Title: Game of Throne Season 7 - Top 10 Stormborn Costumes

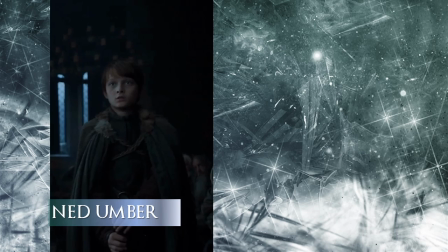(4:09)
The young Lord is the new head of House Umber after the death of his father Lord John Umber who's also known as Small John Umber. Small John who fought for House Bolton after his betrayal to the Starks was killed by Tormund at the Battle of the Bastards.
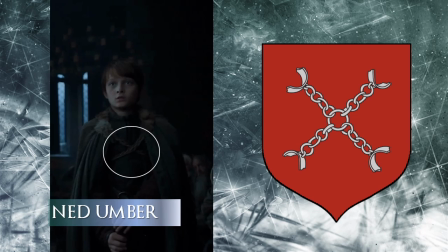(4:24)
The sigil for their house is four silver chains linked by a central ring on a dark red field. You can see the insignia represented by the chain that holds his cape in position. Again, his costume is very simple with just a small bit of fur on his collar.
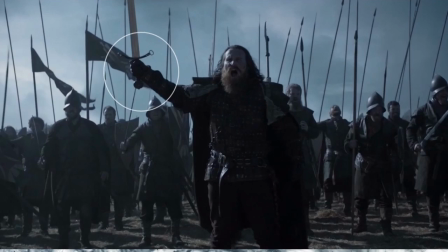(4:42)
Both Small John Umber and Lord John Umber commonly called the Great John also wear their family sigils by way of the cross chain.
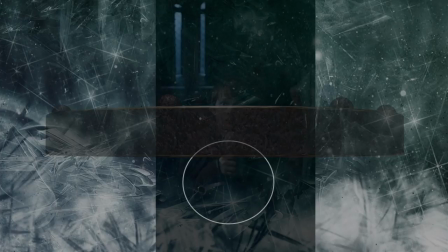(4:51)
And like Alice, Ned Umber has the sword of his father Small John Umber.
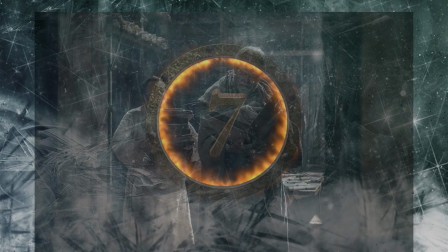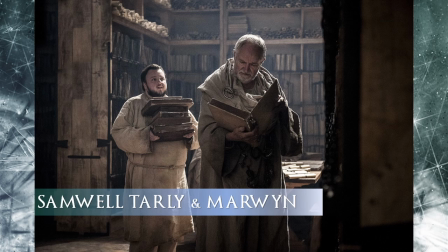(5:03)
Samwell is very modestly dressed in a sack tunic, trousers, and rope belt. Without the robe and chain however Sam looks very much like the sorcerer's apprentice next to Archmaester Marwyn and I think the idea is that the garments are worn 24-7.
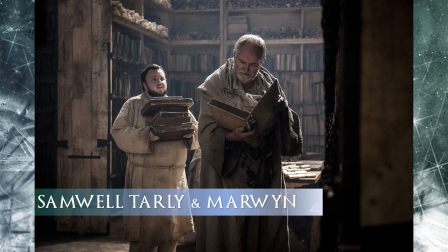(5:18)
We know that the maesters must wear their maester chains to bed which is why perhaps their clothes look like they've been rarely laundered and you can see the grime and filth on the cups.
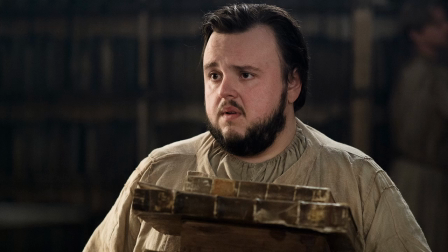(5:30)
Sam's in particular is filthy because of all the chamber pot cleaning, food serving duties and blood and guts from the autopsy lab. Sam's garment is a simple crudely made tunic from linen or possibly hemp.
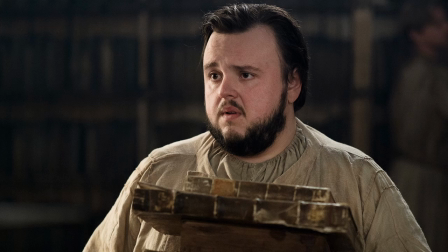(5:44)
It's likely that the Order of the Maesters make all of their own clothes and maybe they even get a link for sewing. Sam does wear an undershirt with the idea that it would get laundered more frequently and perhaps he would sleep in just that.
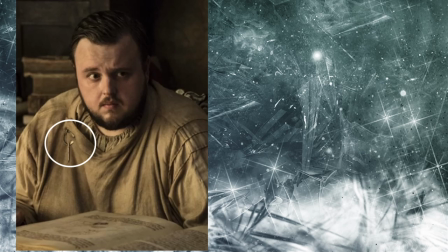(5:58)
In the close-up on the left Sam wears a penannular brooch to fasten his tunic in place and these brooches are worn all over Westeros but I noticed that all of the maesters wear them too.
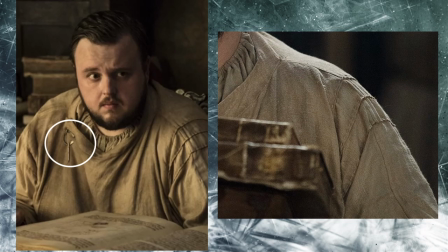(6:10)
It's a bit like an apprenticeship pin for Sam. Pictured on the right are hand-sewn tucks on the shoulders indicating that his shirt is a hand-me-down that's been altered.
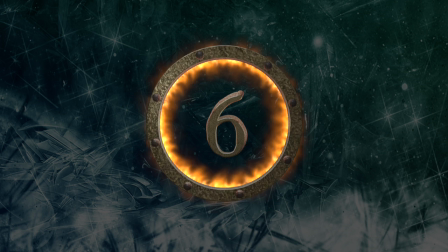(6:20)
Tucks are added to shorten a garment.
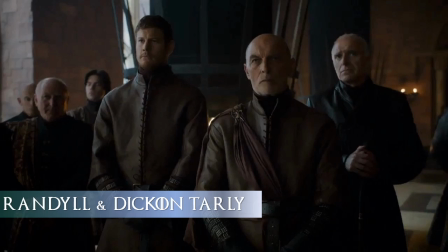(6:28)
Randall and Dick and Tarly are summoned to Cersei's throne room wearing matching brown leather gambesons. Randall wears a burgundy sash the color from his house sigil and a brooch in the shape of a striding huntsman also taken from the house sigil.
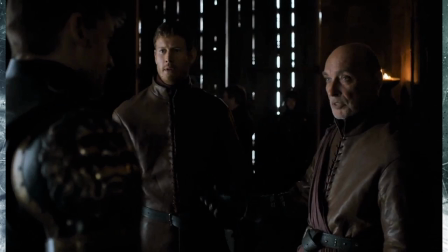(6:44)
Caution designer Michelle Clapton oftentimes uses sashes on the men like Tywin Lannister and Mace Tyrell for example to show a higher status or nobility. So as you can see Dickon doesn't wear one.
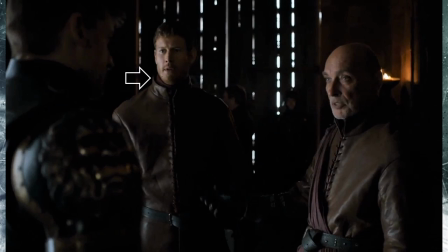(6:58)
Dickon does wear a burgundy cravat tucked into his collar, something that we see commonly on younger nobles like Jamie and Joffrey.
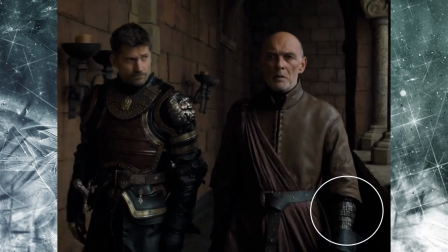(7:06)
The other thing to note is that Randall is wearing a brigandine under his gambeson and you can see just a bit of it looking like dominoes but they're actually little riveted plates underneath. I think this shows that while the summon was diplomatic in nature Randall is rightly guarded.
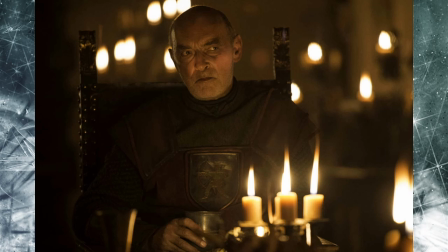(7:23)
I also wanted to point out that Randall appears to wear armor routinely like in this costume from season 6 although I
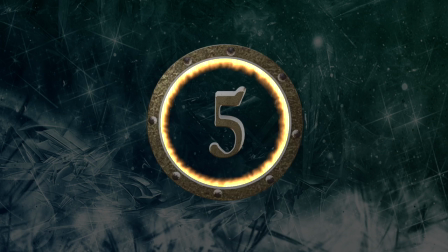(7:30)
question whether this might actually be hunting armor and you can see the stamped sigil crest on the front of the red leather tunic.
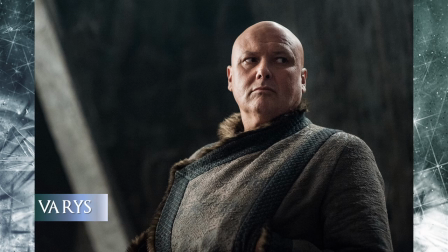Varys has consistently worn kimono style robes throughout the sixth season so what a surprise to see him appear in this garment.
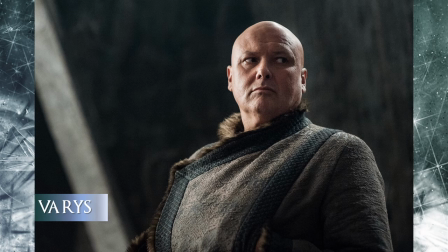(7:50)
After the speech that Varys gave to Danny at the opening of the episode I think that Varys is trying to show through his clothes his unbridled loyalty to Danny. The garment itself is gorgeous and one of the best from the episode quality wise.
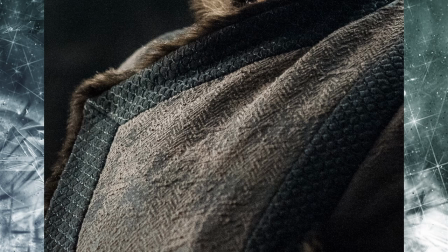(8:06)
In this close-up you can see the beautiful chevron textured fabric and it looks like there's been a bit of gray paint applied to create additional texture.
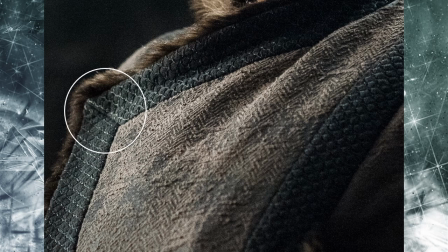(8:15)
The crossover piece is bordered with this mermaid scale textured trim with nice mitered corners I might add and I think that Michelle Clapton has had the fabric machine embroidered because this design looks very similar to the trim on Oberyn's coat.
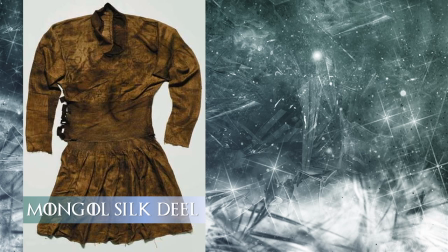(8:32)
Viewer Paige Lessa Tamari had pointed out to me this style of coat appears to be inspired by the Mongolian deal. So here are two examples. On the left is a Mongol silk lampus weave deal from the Christie Auction House in London. It's a kind of Mongolian cloak that's traditionally worn with a sash.
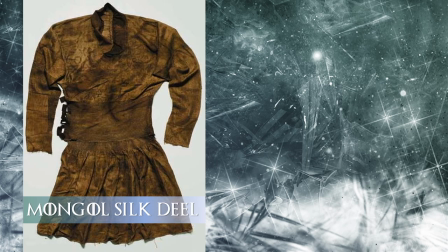(8:50)
The coat originates from Eastern Iran or Central Asia from the late 13th or first half of the
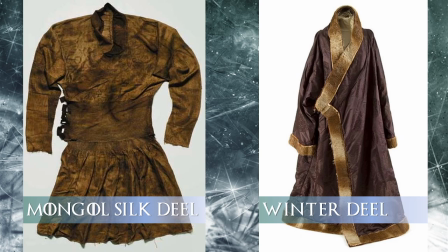(8:57)
14th century and on the right is a Mongolian winter deal from the late 19th early 20th century. The winter deal is padded with sheepskin or cotton wool. This coat is made from plum silk brocade.
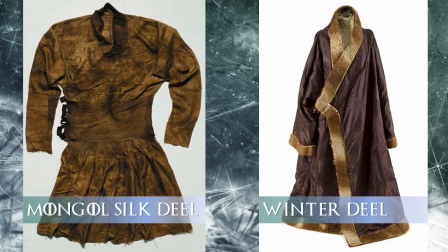(9:11)
It's lined with beige Mongolian lamb and trimmed with foal skin with fastening of knotted ties on the right side.
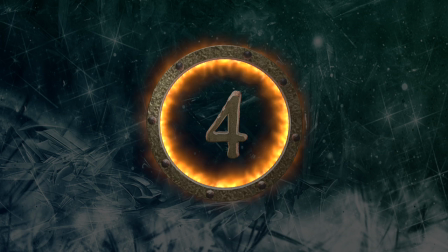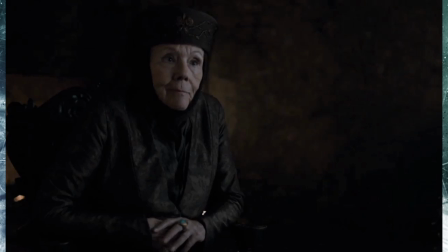(9:23)
Lady Olenna is barely visible in this scene. I've brightened it up a bit so it looks like she's wearing brown black silk brocade but like always it's hard to tell when the lighting is this low.
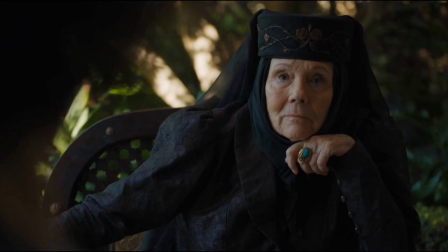(9:35)
At the end of season 6 she wore black to mourn the loss of her son and grandchildren. With the puff sleeves and shawl collar I can tell that this is another outfit entirely although her hat might be the same.
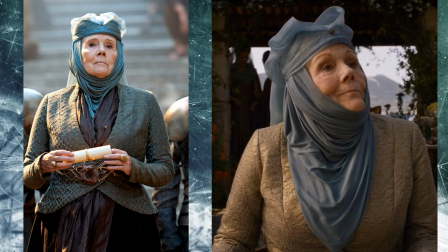(9:48)
The cut of her season 7 costume appears to have shoulder seams and set in sleeves and like the outfit on the left,
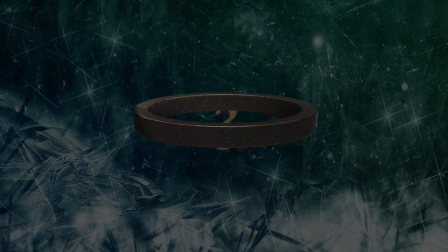(9:55)
Olenna wears a pleated silk scarf tucked into her bodice. I hope we get to see more of this costume and in better lighting.
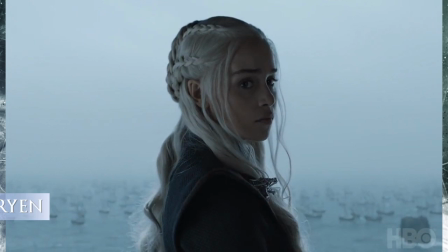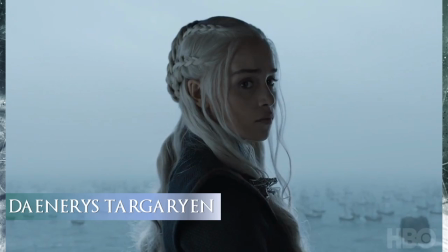(10:07)
Here is another of Danny's new costumes. I'll get into more detail in episode 3 because they showed very little of it in Stormborn.
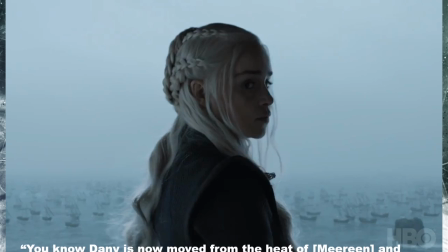(10:15)
Clapton says of Dany's transition in Dragonstone,
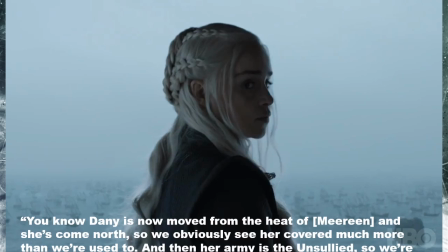(10:18)
you know Dany has now moved from the heat of Meereen and she's come north so we obviously see her covered much more
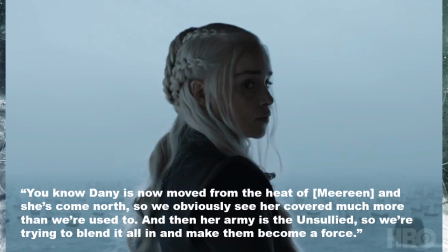(10:25)
than we're used to and then her army is the Unsullied so we're trying to blend it all and make them become a force.
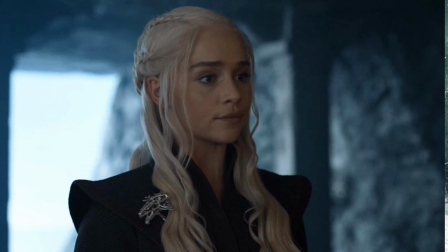(10:34)
This look is very clean and simple without any beating in keeping with her meeting with her war council. She does wear this silver three-headed dragon pin which will feature more prominently later and the rigid collar looking a bit like armor is a throwback to her leather collar in Young Kai.
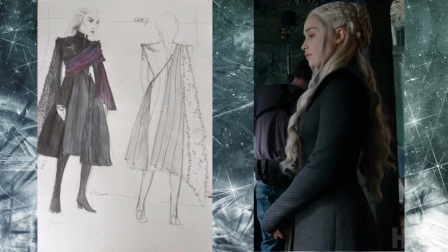(10:51)
Here is Michelle Clapton's sketch of Danny's costume on the left and a set shot of actor Emilia Clarke taking from the side. In the sketch Danny wears a cape which we will see in the next episode the Queen's Justice.
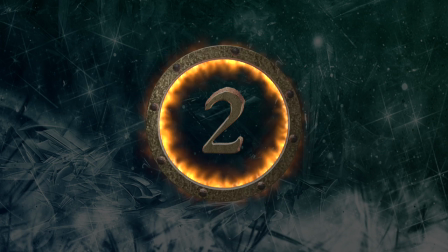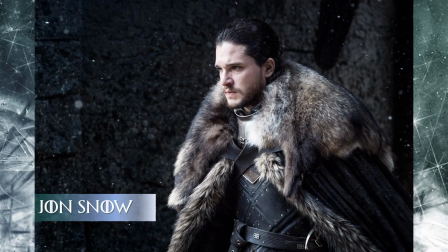(11:09)
Jon Snow knows nothing except when it comes to fashion. Oh he may plead ignorant in the presence of Sansa but he really does know how to dress with aplomb.
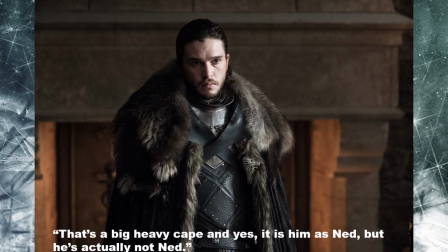(11:18)
Costume designer Michelle Clapton says in an Uproxx interview, that's a big heavy cape and yes it is him as Ned but he's actually not Ned.
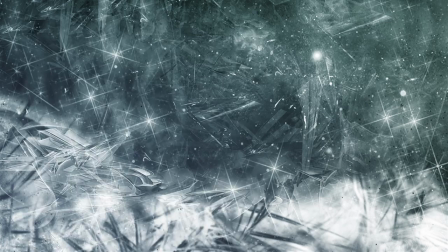(11:28)
I think what she's going for here is that Jon is becoming his father both as a leader and in his dress but he still has to find his own way.
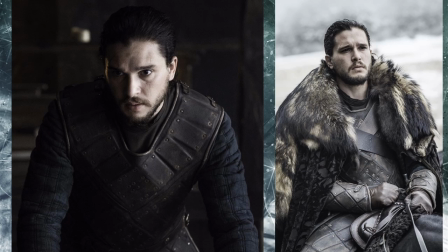(11:37)
Last season Jon was in browns like Ned Stark and wore this beautiful velvet jacquard cloak made by Sansa seen on the right.
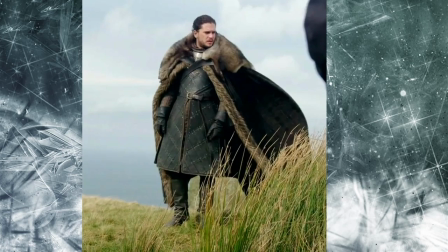(11:45)
John's leather armor with metal plates sandwiched between the layers is now black and his full-length robe is trimmed in fur.
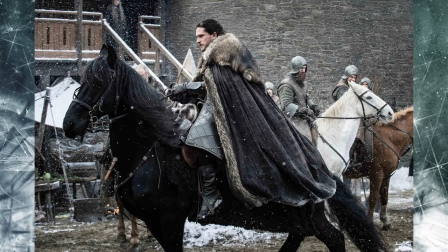(11:53)
I can't even imagine how heavy this costume must be considering that Kit Harington wears a gambeson, trousers, and a shirt underneath all of that.
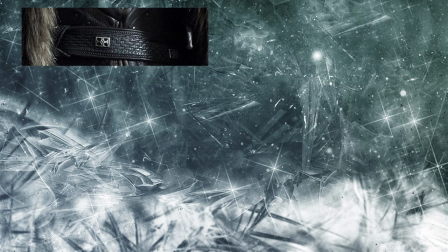(12:02)
The wolf pelt however looks the same as last season. Here's a few details from his costume.
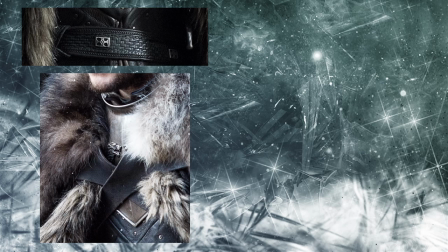(12:07)
His leather belt is stamped in a basket weave pattern.
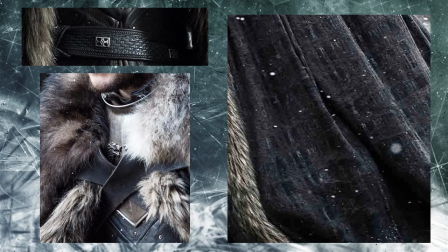(12:11)
He's added a plate metal gorget with two embossed direwool sigils and the cape fabric,
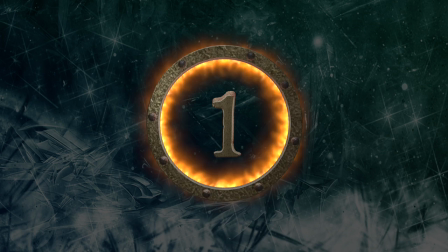(12:17)
I mean it's a bit hard to tell, has an almost bark like texture on the charcoal base.